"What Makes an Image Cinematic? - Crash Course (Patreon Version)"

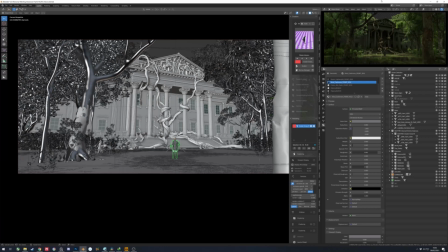And as you can see here, I got this little silhouette. Yeah, so let's analyze this. Right.
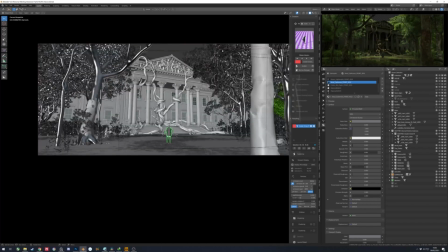So the frame, the composition is a centered composition because I think
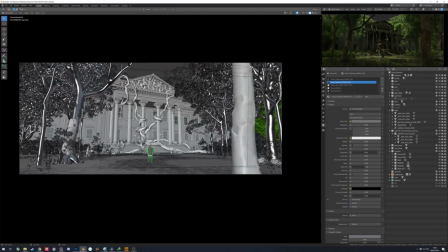it's really effective to show a focal point without trying too hard to put this here or here.
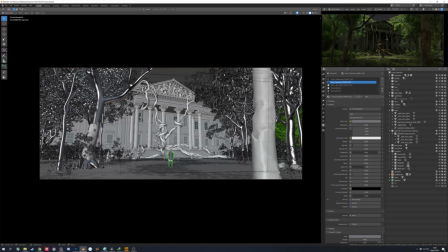It's iconic, it's elegant because, I want this house, this manor, to be, sort of like an not religious, not holy, but just something that's,
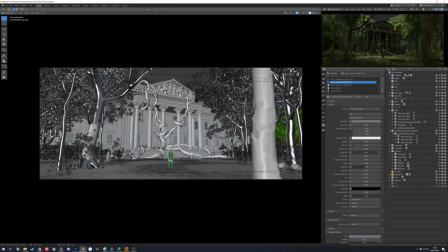I don't know, above just like normal house. So let's say it like, let's call it divine, right? I want it to feel like that, to feel mystical, to feel like as if this house is more than just a physical, you know,
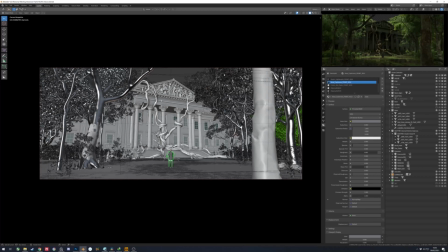existence, being or entity, whatever you want to call it. And this person right here is also in the center.
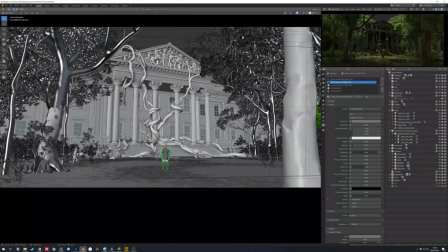Just I because I want to show it like effectively because he's so small, right?
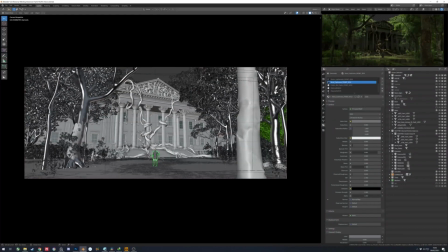So that's my thought when I do this composition.
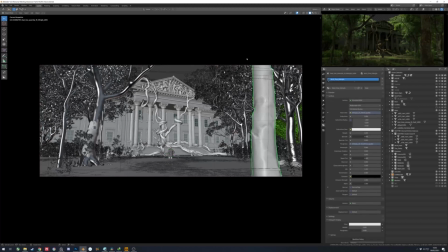Also, this tree is here to block your eyes from wandering off the frame. Also, this tree here is the same. And then this back trees right here is to, create a beautiful silhouette of the house itself, the roof.
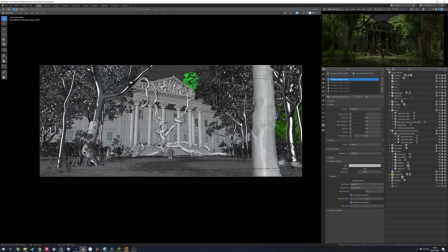So that's composition. I want to this house to feel divine,
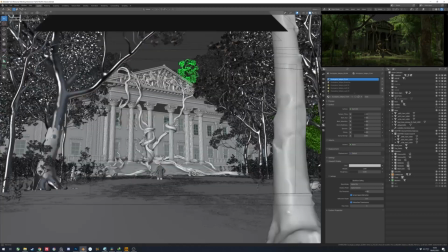not holy, like just special. I don't know the words.
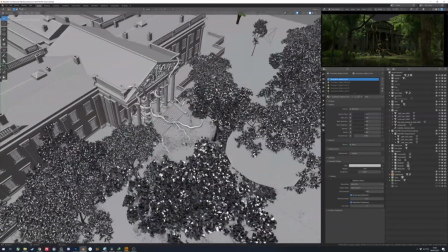I'm not a native English speaker. You know what I mean. All right. So let's move on to lighting.
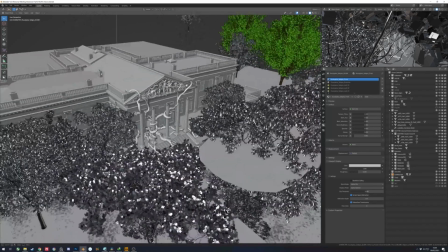Maybe we switch to this viewport. It's gonna be fucking heavy as fuck, but I don't know.
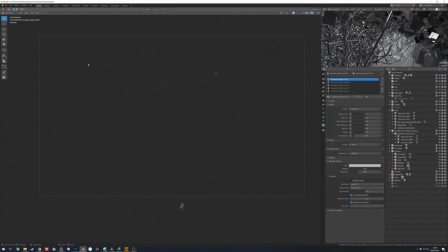Just do it. Okay, let's wait for a second. Anyway, thanks for supporting me. Right? If you see this, it means you're watching my Patreon, and I thank you for that.
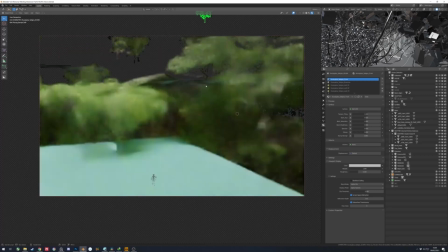Yeah, so let's go to lighting.
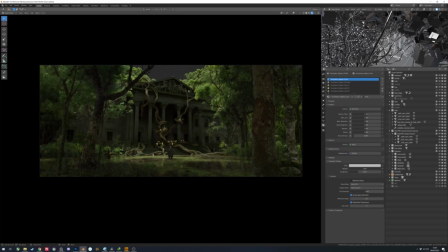If you look at this lighting, you can see that there's a shift. So that falls to
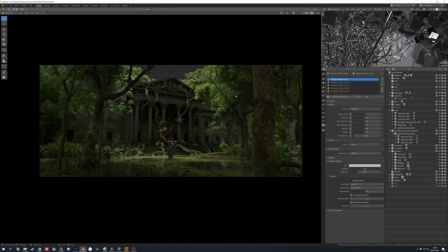hitting this image to feel wet.
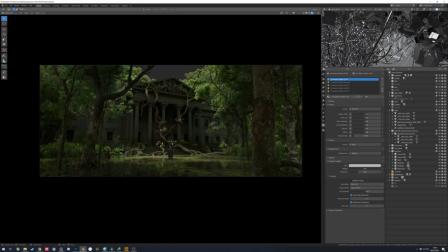I want to feel humid and overcast just to, I want the lighting to support the story. Like, if this is a horror house and the language, no, I mean, not language, the sun is clear, the clear skies, it's gonna be like a dissonance between the two.
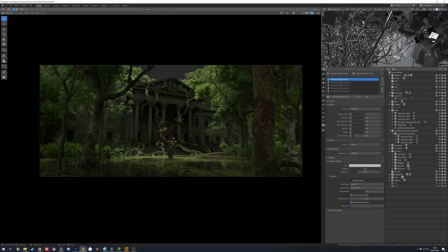Not to say you can't do that, but that's not what I want with this image. That's not the story. So, my decision of how soft the light is gonna be is affected by the story. Again, storytelling and design, right? Connected, you know, one informs the other.
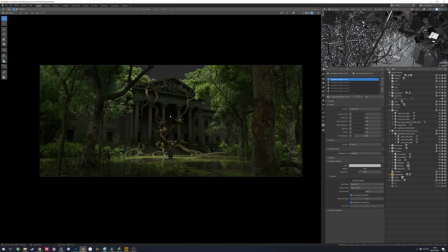And so yeah, this soft lighting. And then because I don't want the light to spill everywhere, I want the light just to be concentrated on this middle part. I did some of these, these blue planes.
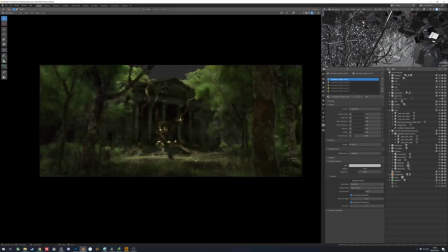I call them blockers. So let's see the frame with it. I'm turning off the blocker now. Yeah, so this is without the blocker. You can see that light spills everywhere. It's so ugly.
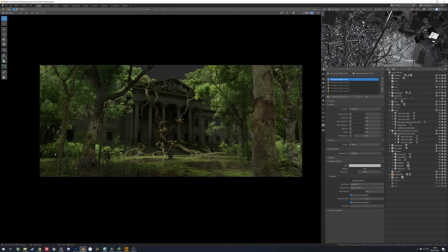I want to kill myself. Just kidding. Yeah, right. So yeah, it's not as good, in my opinion, not as good as the version with the blockers because again, it spills everywhere. It's really ugly. It's undirected,
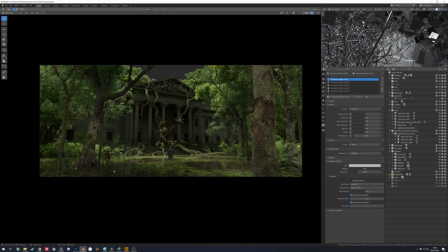unprofessional because you don't know where to go, right? This is like this tree is not a big part of the story. It doesn't need to be this clear. This guy is also not a big part of the story. It doesn't need to be this clear. Everything that needs to be clear is in this area, concentrated here.
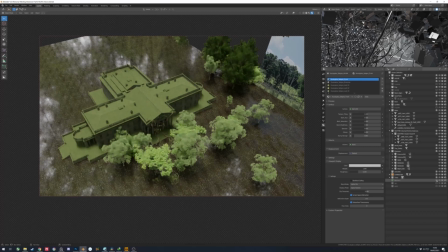So, hence the blockers. Right.
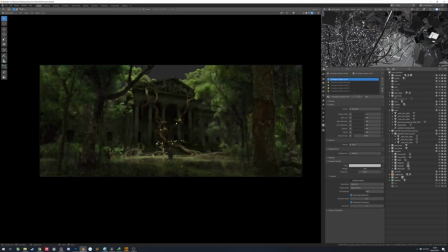All right. Blockers. With blockers on, you see, it's more controlled. It's dark. Because just because it's dark, this area right here, this area receives more attention because it's the only light area.
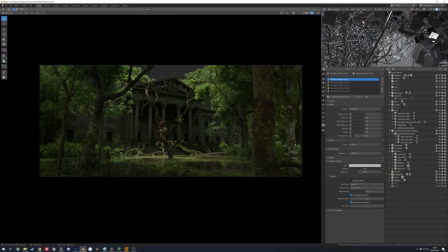You see what I mean, right? Design. So in real world, if you see like a real photo swamp, this might be more realistic because the light is behaving as if it's just like a normal swamp.
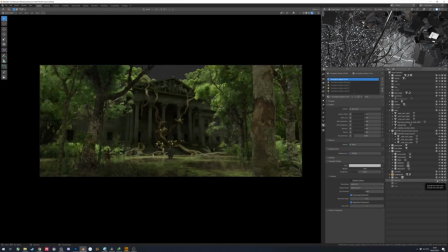But that isn't enough. Like I said earlier, realistic is not enough. You gotta plus it, right? In order to be more interesting, to be cinematic, because cinema is about the effort to present a version of reality that's that's
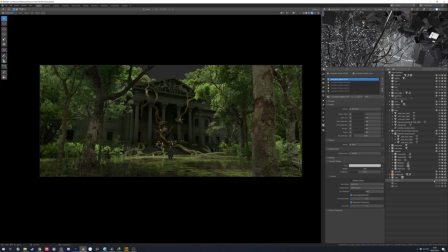stylized, or so to speak, that's more, again, I will never be tired of repeating this point, but storytelling, right? So it's not a representation one on one on reality,
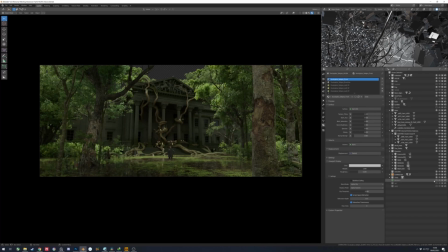but it's reality through the lens of a good cinematographer, right? So that's the reason behind these blockers. Not realistic, but believable. All right. So that's it. That's the decision between above it.
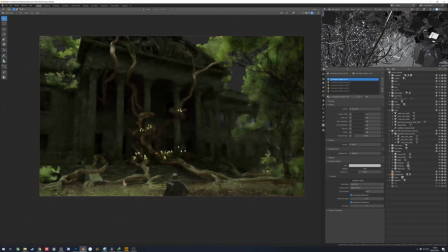Sorry if I repeat my points a lot, but I just, I think it's important and needs to be repeated.
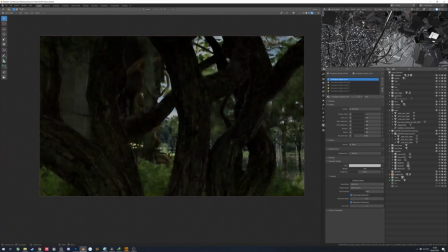So I repeat it a lot, right?
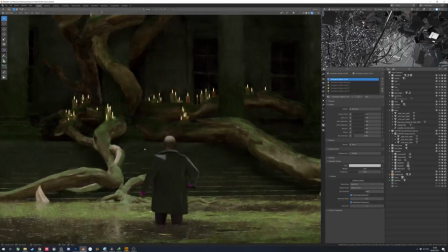So again, then if we move to the smaller parts, you can see that this guy is wearing a trench coat, maybe.
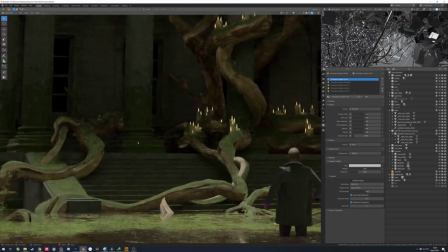There's a slight weathering down the bottom here that's related to the production design.
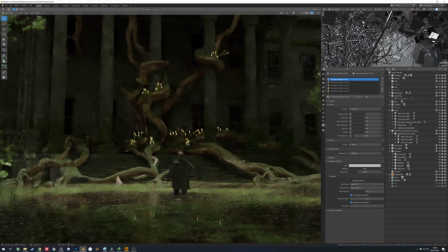There's a candle, maybe something occult, is going on, something with a witch.
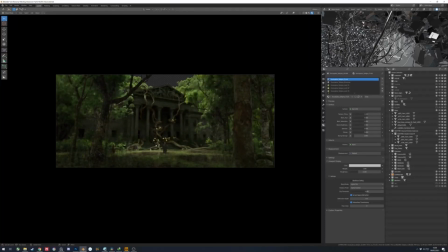So yeah, that's not as important as lighting and such, but it's about the story, right? It's about, again, down to smallest aspects like props.
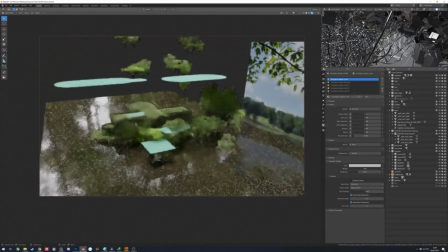So yeah, that's basically it. That's basically this image.
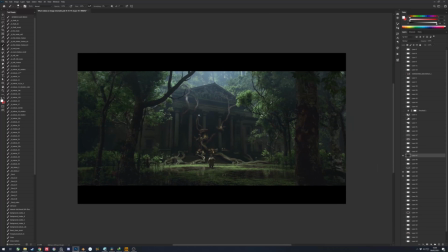Right, let's go to Photoshop and see when I press render and then I add more to it.
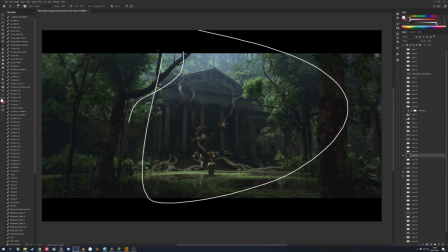I add more atmosphere just to separate these trees from this. All right, let's check two values. It's still clear, right? Like I said, if your image works at this stage, it's gonna work at every stage.
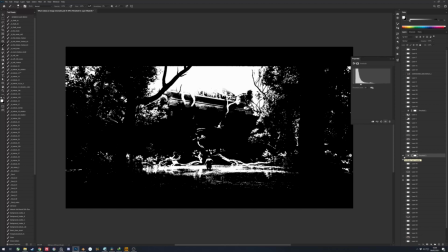See? So those are the things that I think makes this image cinematic,
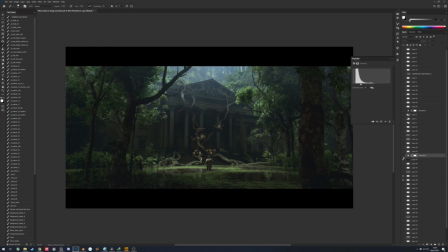and I hope this is useful to you, and I think I'll see you in the next video.